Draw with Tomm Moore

This is this is Maeve but I'm drawing her not really right beside Robin it's more like she's in front so Robin was standing back here
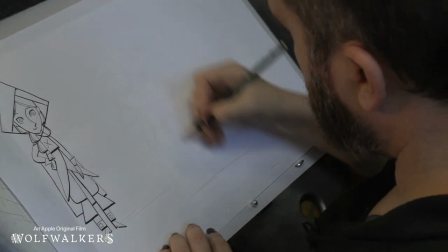Maeve is standing much closer to us because I'm going to draw her much bigger and she's a lot of fun and her shapes are so different so again
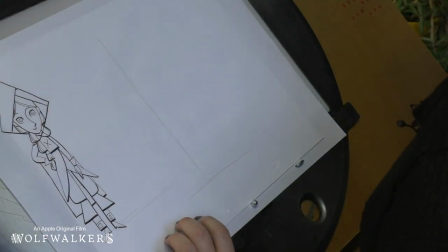she's just going to be standing there so we'll draw a straight line let's have a look at her for a minute before we start I think it's worth looking
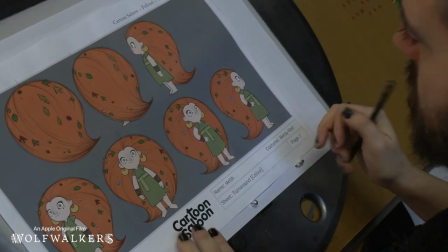at the model sheets of the character to see something about them so what can we see about Maeve well one of the first things
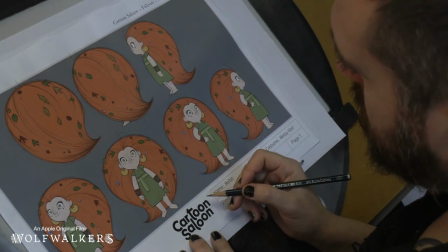I noticed is she's made completely out of curves. Robin was made out of angles and rectangles and triangles.
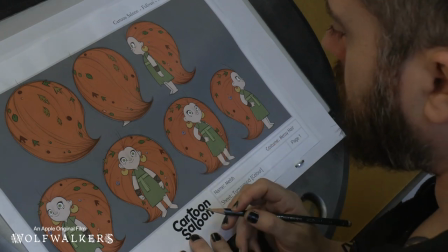Maeve is made out of circles and curves, all different shapes but definitely very different shapes to Robin.
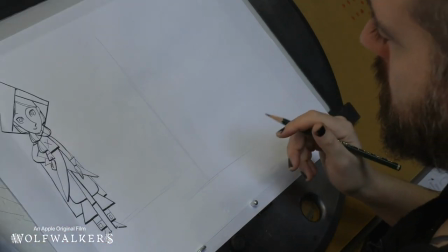Let's have a go at drawing her and see what else we learn about her as we draw her. Okay so with Maeve we have our line of action.
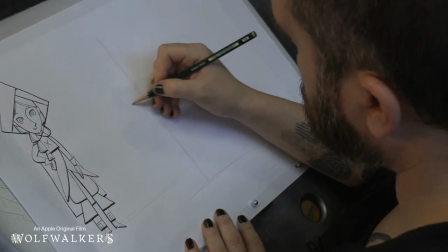It's rare that she stands still but we'll have her standing still here just so that it's easy to figure out.
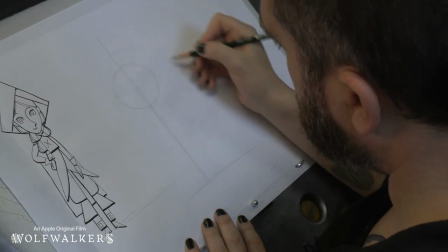And she has a circle for a head pretty easy you'll find a lot of cartoon characters of circles for head and
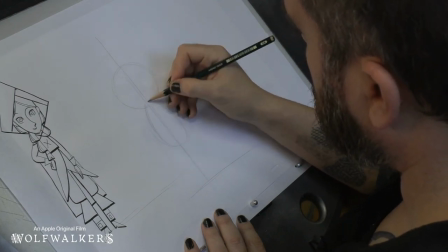she has a kind of jelly bean body kind of draw an egg or a jelly bean and
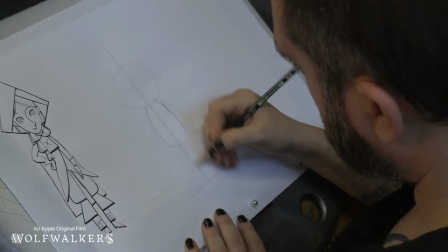she has kind of little
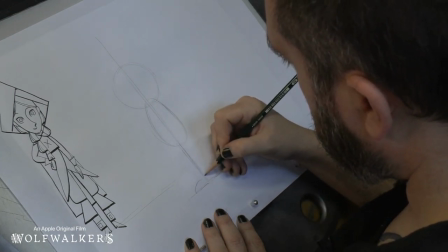stumpy roundy feet and a straight line on one side but curvy line on the other side for her legs
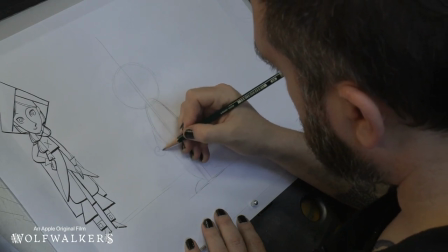Okay, she's got a little fist in this hand, so she's a little tufty.
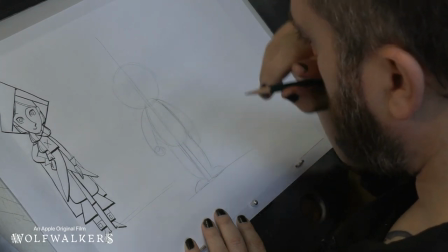Maybe we'll draw this hand just straight. A little trick when you think about hands is if you draw Robin's hand, you draw a leaf like this,
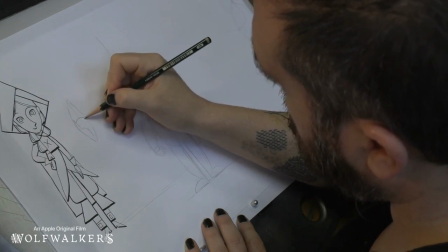and then you can draw the thumb inside, and then you can draw the palm, and all the fingers fit inside like that.
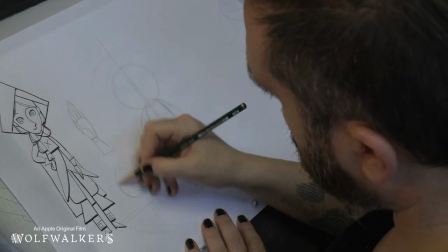and if you draw Maeve's hand you might draw kind of an oval shape and you can put the thumb inside
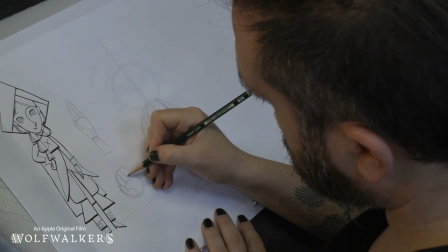the pan like that and she has little sausagey fingers like this so you
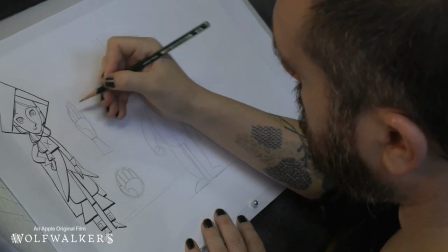can see the difference in the two characters even in the way we draw their hands you know Robin might
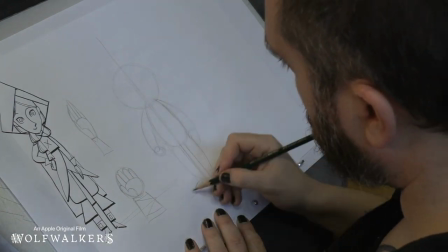seem a little bit more dainty a little bit more delicate and Maeve is a bit more roughy tufty and the fun One thing about Maeve of course is her hair,
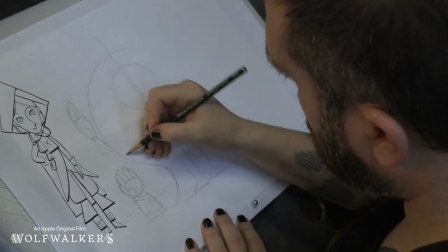it's like a big teardrop or a big swooshy shape like this,
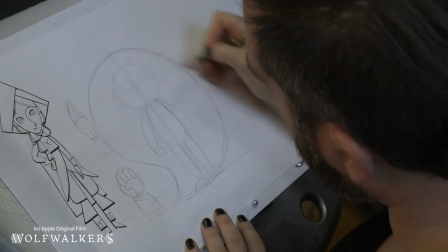she's got crazy mad hair everywhere.
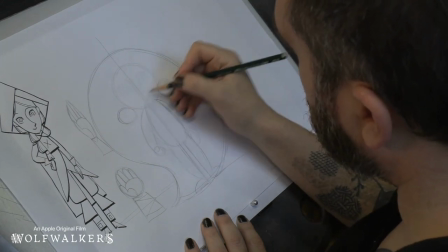And she has circles for earrings, she's got big hoopie earrings and her eyes are a little cup-handled,
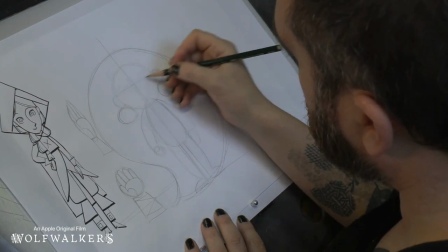or her ears are little cup-handled in her eyes, just like Robin, fits somewhere in the middle of her face.
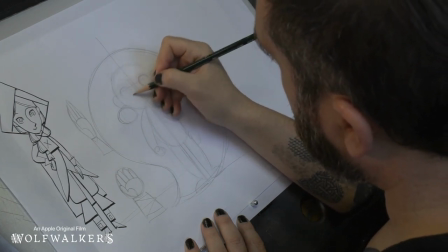Let me draw one eye here, one eye here,
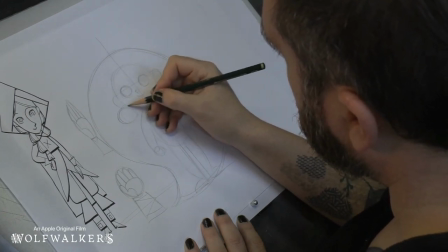a little circle for my nose, it's got chuggy cheeks.
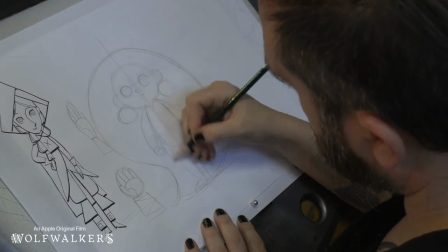Think about her dress, it's just hanging from up here.
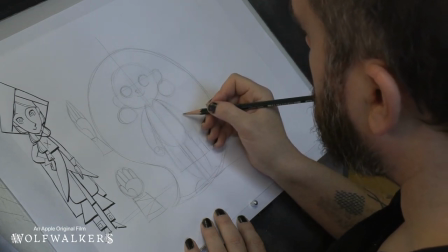She doesn't wear her belt quite as high as Robin, almost, she has her belt up high here.
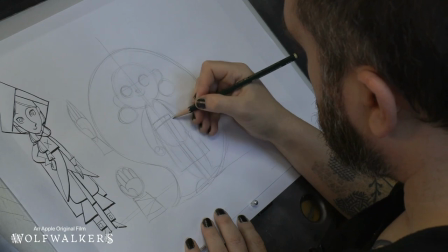So her waist is down here and her belt is up here. It kind of gives her a little bit like she's sticking her belly out.
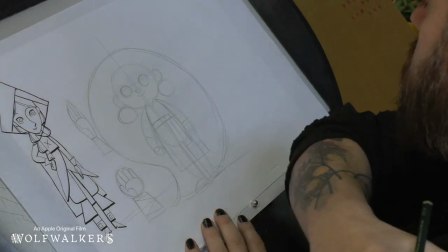Look at the basic shapes there, that's basically Maeve.
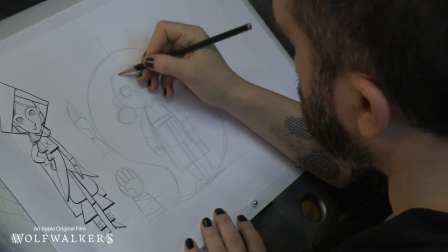And she's a pretty simple character to draw simple shapes with and that means she's a lot of fun to move around and to animate.
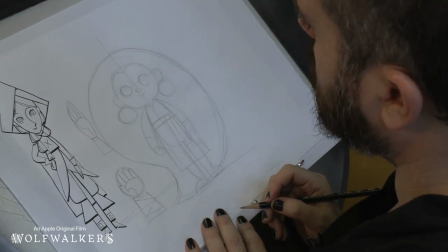But now we're going to do the second pass and that's putting the shapes that are nested inside the big shapes.
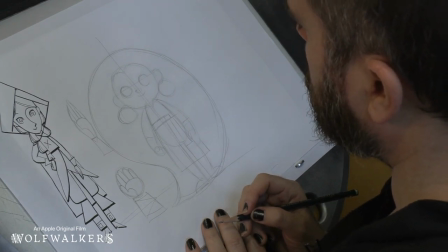This is when we can really find the character, find her personality. So let's start with the eyes, it's a good place to start.
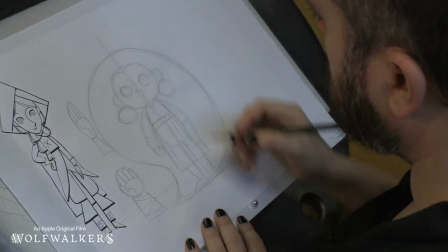Got the construction down, let's make sure we've got her eyes.
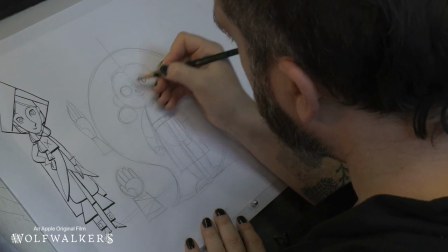Now Maeve has got interesting eyes. she's a little bit wolfy even as a human and
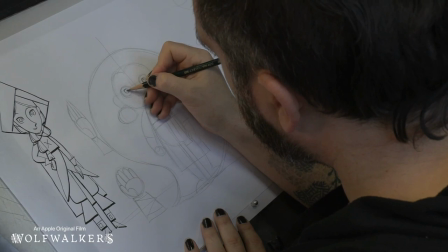I like to give her really intense eyes and sometimes
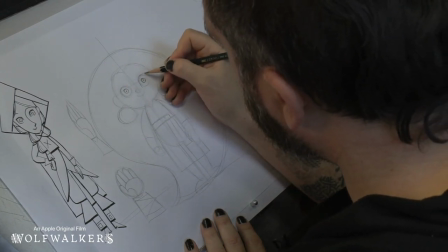what we do or all the time what we do is we think about this line here and this
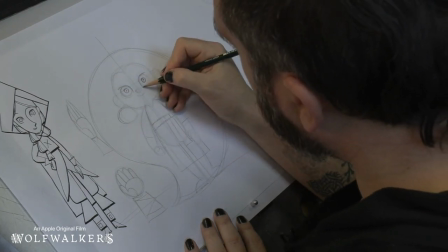line here and we put a little darkness here a
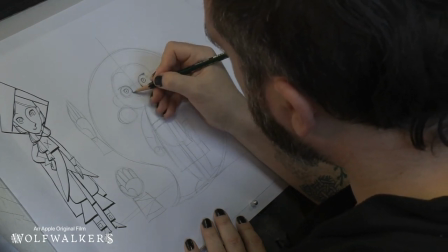little darkness here gives her that little bit of an animal like quality to her eyes
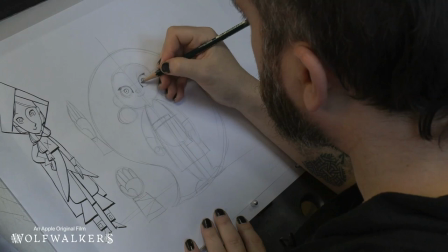we never give her eyebrows but we give her scratchy lines coming off her eyes
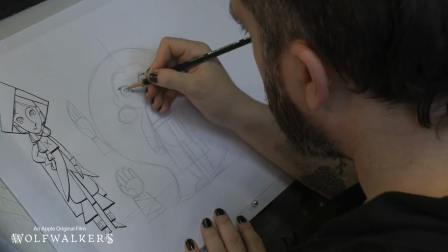makes her look a little bit wolfy these scratchy lines
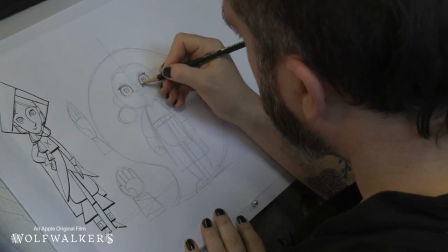part of her personality and then even though she's got a little round button nose we make it a little bit like the end of a dog's
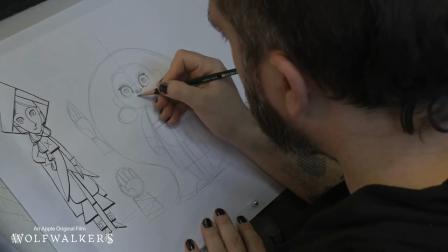nose or a bull's nose like that we put her little smile there
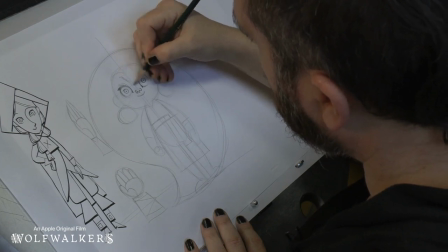What's fun about Maeve is she has this marking where she's probably wiped her nose so much
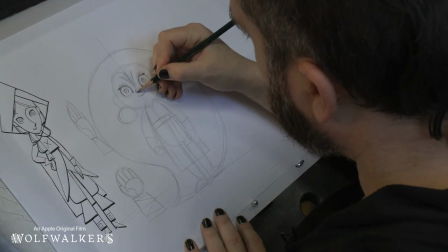that she's created this marking on her face that is also there when she's a wolf.
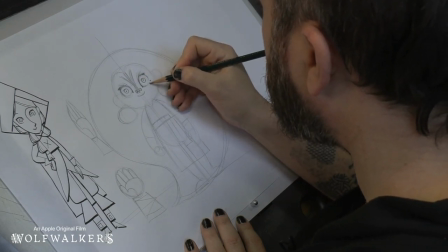And she has like little tattoos here, little circle tattoos, little face markings.
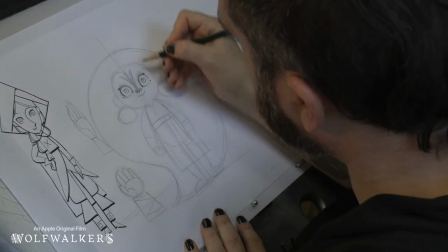They also stay when she's a wolf. So these are all the little indications that mean we recognize her when she's a wolf.
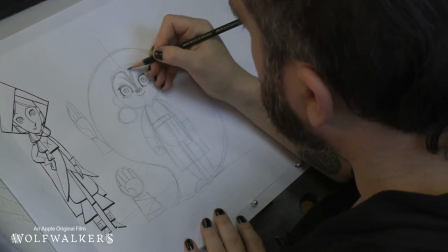and she has a kind of widow's peak in her hair so if we use the center line we can draw the peak of her hair so Robin's
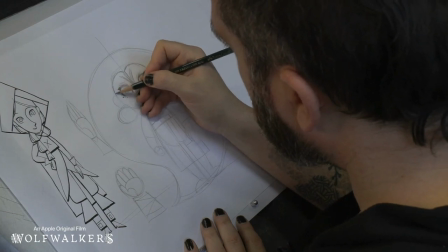hair goes up really high the center Maeve's center line is a bit lower again all these things make her look a little bit more wolfy a
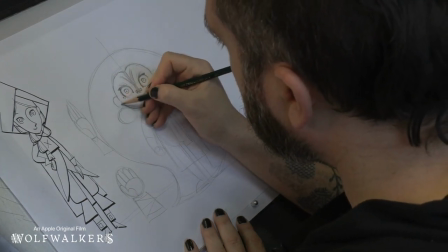little bit wilder than Robin and this here just like a cup
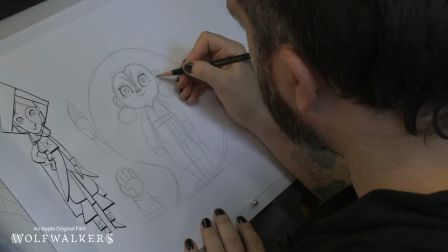handle maybe and on this here we do the same thing but But we show a little chunk has been taken out,
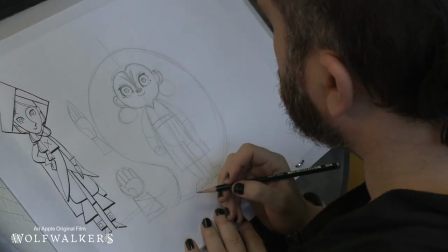I think she's been bitten by a wolf sometime or something happened that she has a little chunk, makes her look kind of wild.
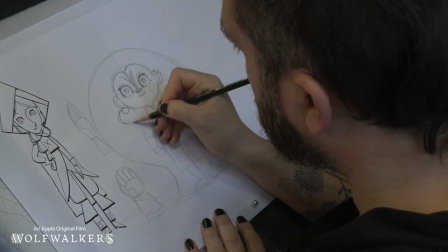And now we can think about her earrings, they're attached to the bottom of her ear.
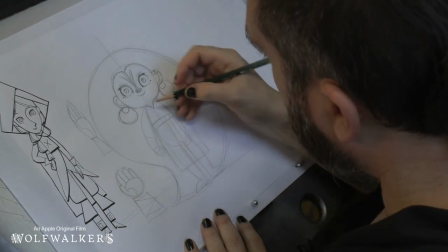She's got a little hoop earrings. And if we think about her dress, the sleeves are short, they're here and here.
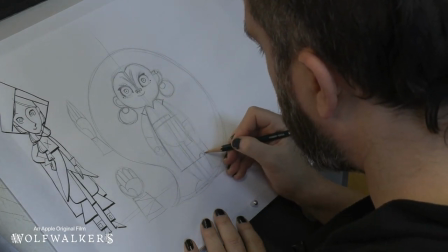And she even has some little bites taken out of her dress. A little bit messy She has
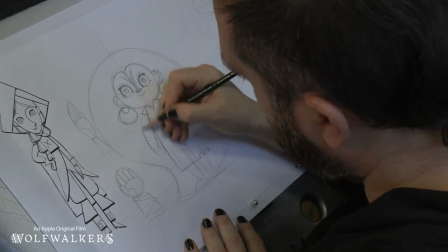tucked the belt in Think about her arm She's got a little chubby arm She wears these little wraps like bracelets around her arms
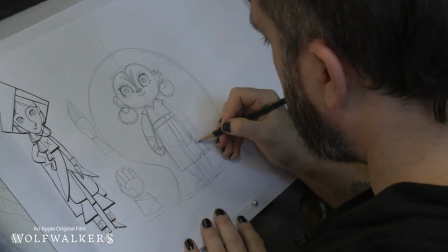Her fist as we said can be made from a circle And this hand can be made from Four little sausage fingers and a circle And
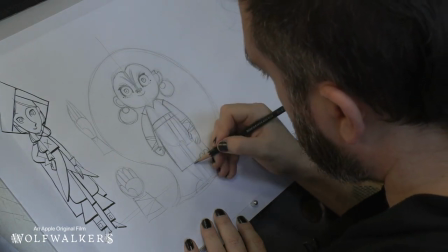this arm too And what's fun about Maeve Oh yeah,
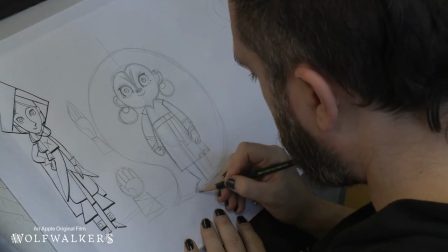she's got bare feet So she's got like little toes in there and we always scribble in
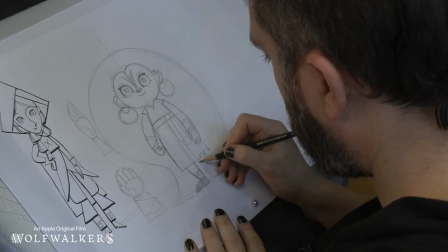to show that her feet are all mucky from running in the muck all the time.
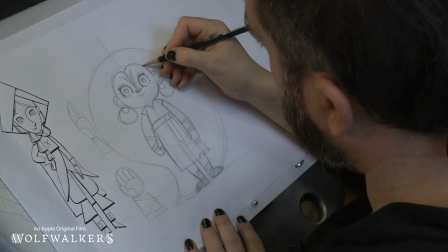And the fun thing about Maeve is we don't do a big black line on her. We leave the construction lines in and that makes her look kind of wilder.
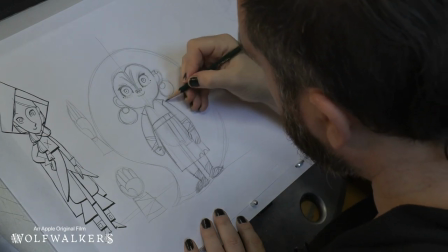So we don't actually go over and clean up.
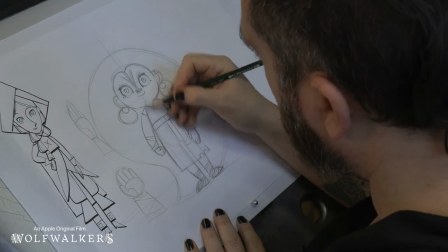We just darken some lines here and there and that way you can kind of, if you look closely at the animation, you can see all her construction lines.
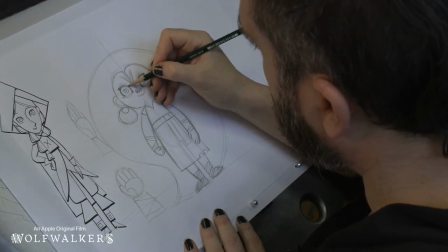You can see the shapes that we use to draw her. they pop on and off where the animators left the drawing the construction lines
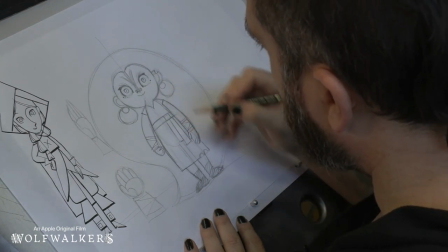in and that's part of the style of Maeve which is kind of fun because if you pause any frame you'll be able to see how to draw her.
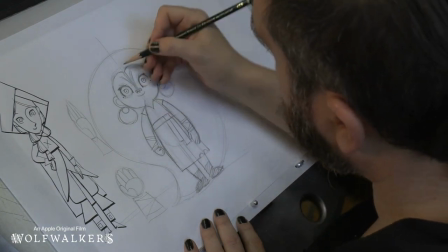We're gonna have some fun because her hair is great fun.